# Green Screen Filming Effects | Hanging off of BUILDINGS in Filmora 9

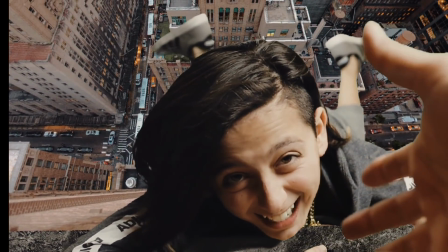(0:01) Just give me your hand! Dad, you're in a handicap! Your car's getting towed!
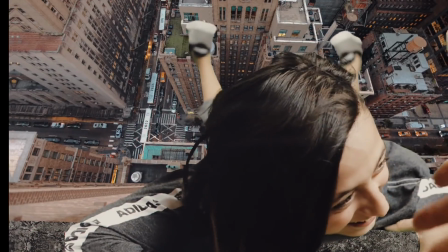(0:06) 13 stories above the city streets. Forget about my car! Give me your hand!
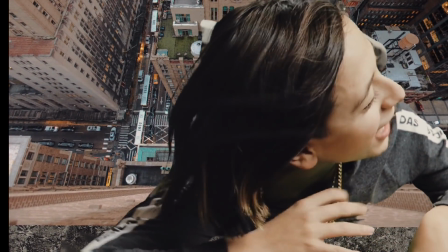(0:11) Is that Lucas's car? What? Lucas! Hi, Lucas! No, give me your hand!
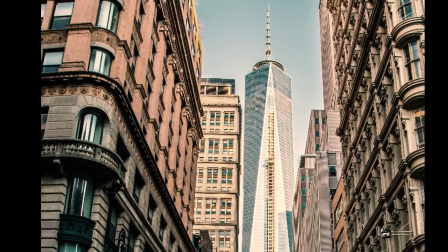(0:16) No, even Lucas, the wave! Only seconds remain. I'm getting tired. Can I let go?
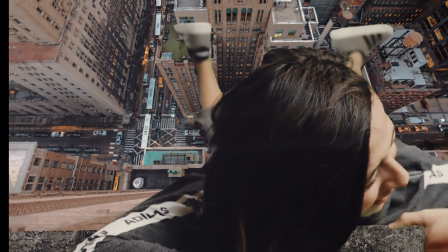(0:21) No, give me your hand! I can see our house from here. Give me your hand! I can see the house!
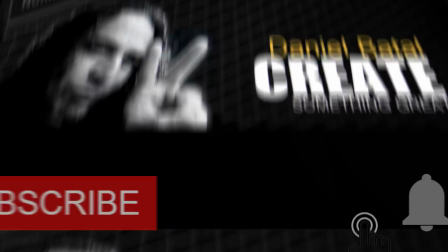(0:27)
Hit the subscribe button and click the notification bell to be part of the conversation. Green screen effects are some of the coolest effects you can create in Filmora,
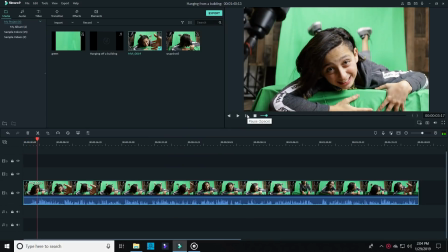(0:35)
and that's exactly what I used to make it look like my son Jonas was hanging off the side of a building.
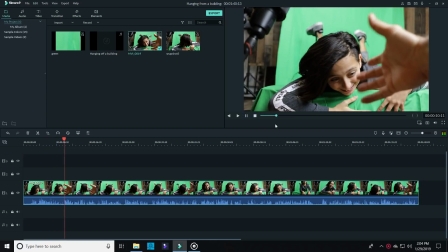(0:40)
I'll show you how. First, I put together a very simple set with a few boxes to prop Jonas up on his belly and give him something to grab onto.
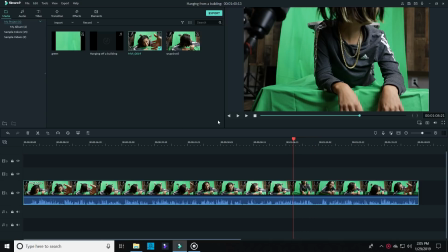(0:49)
I then draped my green fabric down from the background and over these items and threw some light on all of it. I even pointed a fan at Jonas so it looked like his hair was blowing in the wind a little bit.
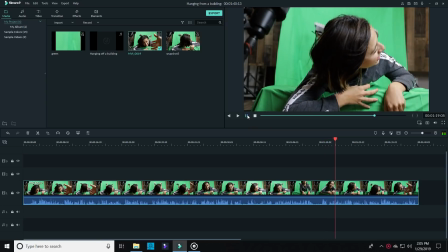(1:01)
To create this shot, you'll need to make sure all of the background behind your flailing child is completely green. Mine wasn't, so all I did was import my footage and use the Filmora screen capture feature to grab a still image. I exported that, opened it up in Microsoft Paint, I know, Microsoft Paint, right?
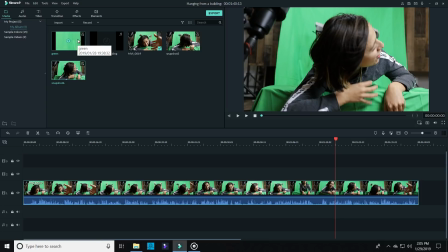(1:19)
And then just cropped a chunk of that green out that I could bring back into Filmora and use to block out the rest of the shot.
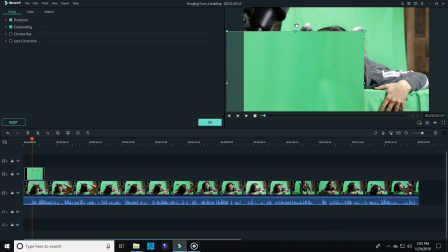(1:27)
I combined those elements to make one green screen shot that I could use for this effect, and then I just exported it.
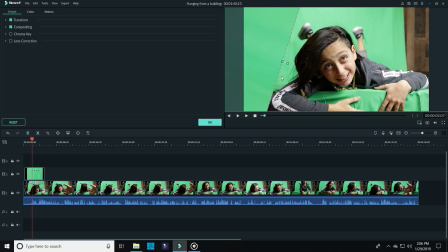(1:34)
I brought that clip back into Filmora along with a free image from the perspective
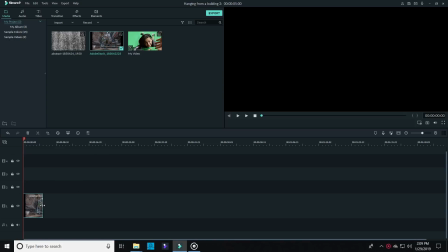(1:39)
of looking down from the rooftop of a building that I found on pixabay.com.
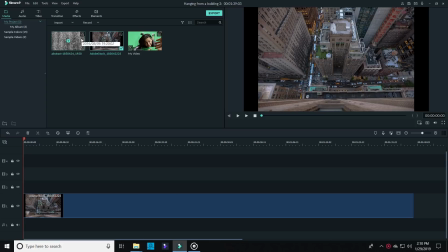(1:44)
I also grabbed an image that looked like concrete or stone and brought that into Filmora 9 as well.
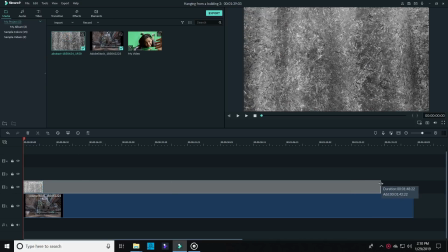(1:50)
If you set up the same shot, you'll need to bring the building layer down first and then bring down the stone layer on top of that.
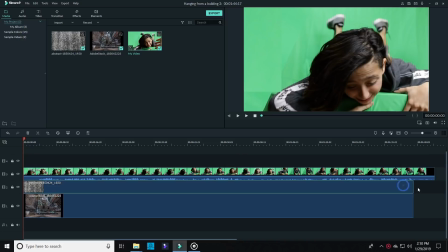(1:59)
And finally, the footage of the person surrounded by green. Keep in mind the way that Filmora layers work. The ones near the top show up first or in the front of your scene, and they work their way down into the background from there. Some of you may have seen the Harry Potter Cloak of Invisibility green screen effect that I did a couple weeks ago,
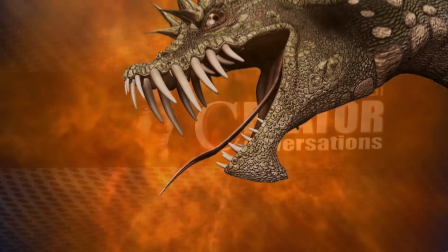(2:19)
and I thought this might be a good way to show you how you can use that same technique and put yourself into a different environment.
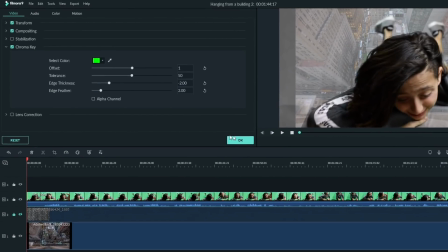(2:26)
Now, by clicking on the green screen footage, you can access the chroma key feature.
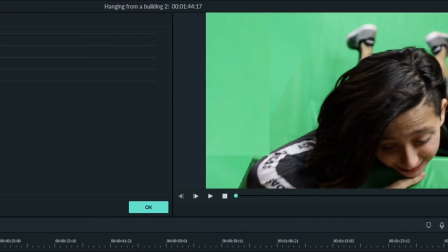(2:31)
Click on the eyedropper and then click over somewhere in the middle of the green in your green screen footage in the preview window.
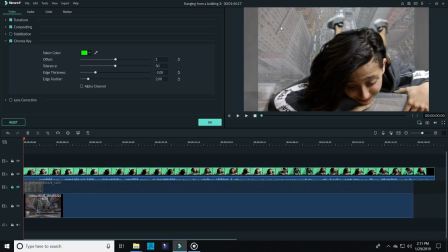(2:39)
Then use the offset, tolerance, edge thickness, and edge feather to remove the green and let the layers below it show through.
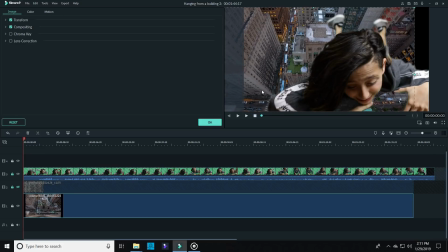(2:48)
You can adjust the layers by clicking on them in the preview window. That will allow you to change their size and location on the screen.
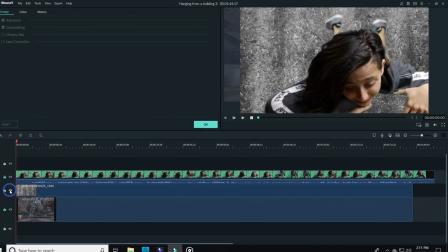(2:55)
The reason I brought that concrete or stone layer in was that I needed to create a ledge for Jonas to hang onto.
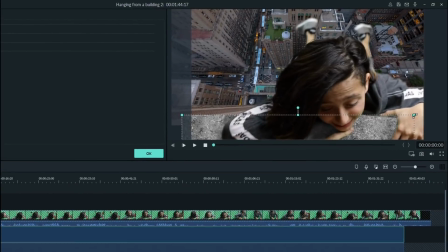(3:02)
I just moved that down towards the bottom and lined it up, and then bam!
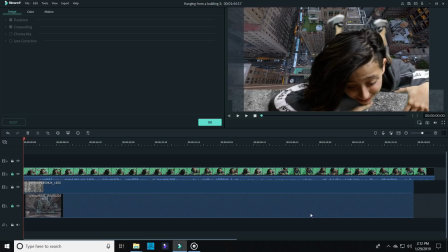(3:07)
Now it looks like my son is hanging off of a building.
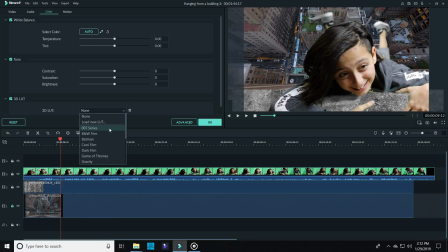(3:09)
Now, I didn't spend a lot of time making this perfect, but I was able to use some of the LUT features to make the effects look a little better and have the footage match up.
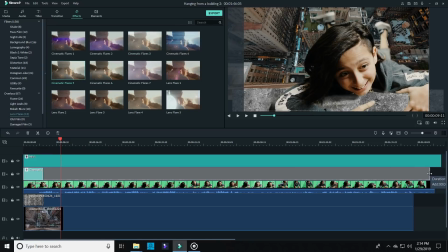(3:18)
I used a cinematic flare to give it a little bit of sunlight effect, and I added some camera shake to make the scene move a bit and increase the tension.
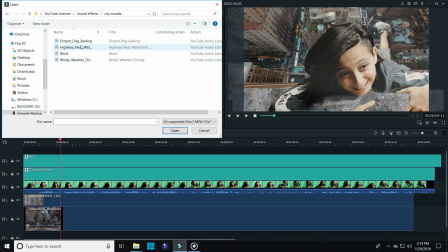(3:27)
I also used audio to really sell this shot. I added wind sounds, dogs barking in the background,
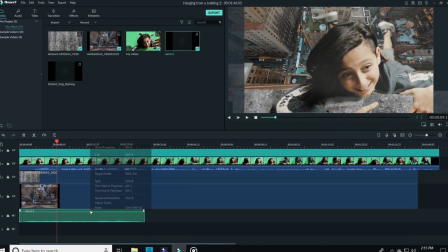(3:34)
and other ambient sounds to make the environment sound more like the top of a building.
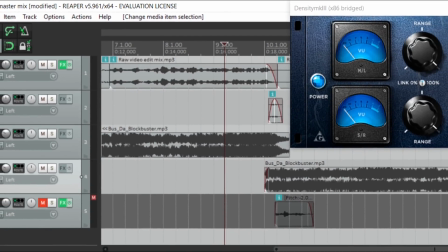(3:39)
I actually exported our microphone tracks and added some free echo and
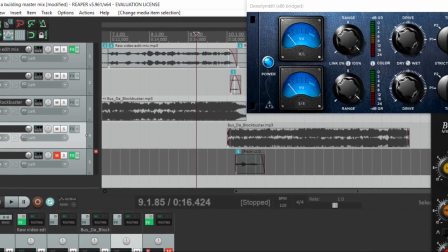(3:44)
reverb effects to make Jonas and I sound like we weren't sitting in the middle of my dining room.
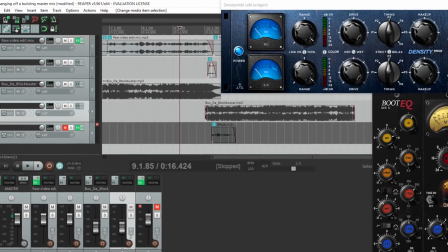(3:49)
If you're interested in learning how to do that, leave a comment below and I'll show you how.
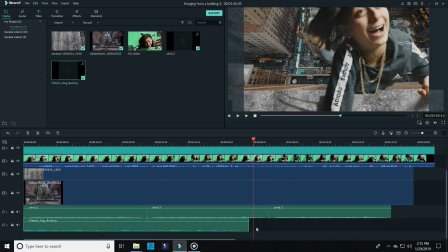(3:53)
So once I had all of these pieces put together, all it took was a little bit of tweaking and balancing to make it look somewhat believable, and...
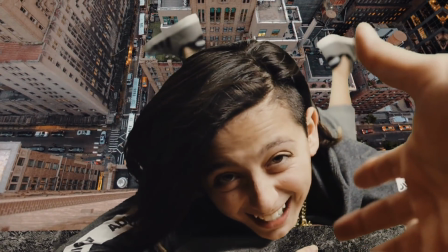(4:02) Jonas, give me your hand! Dad, you're in a handicap! 13 stories above the city streets. Forget about Your car's getting towed!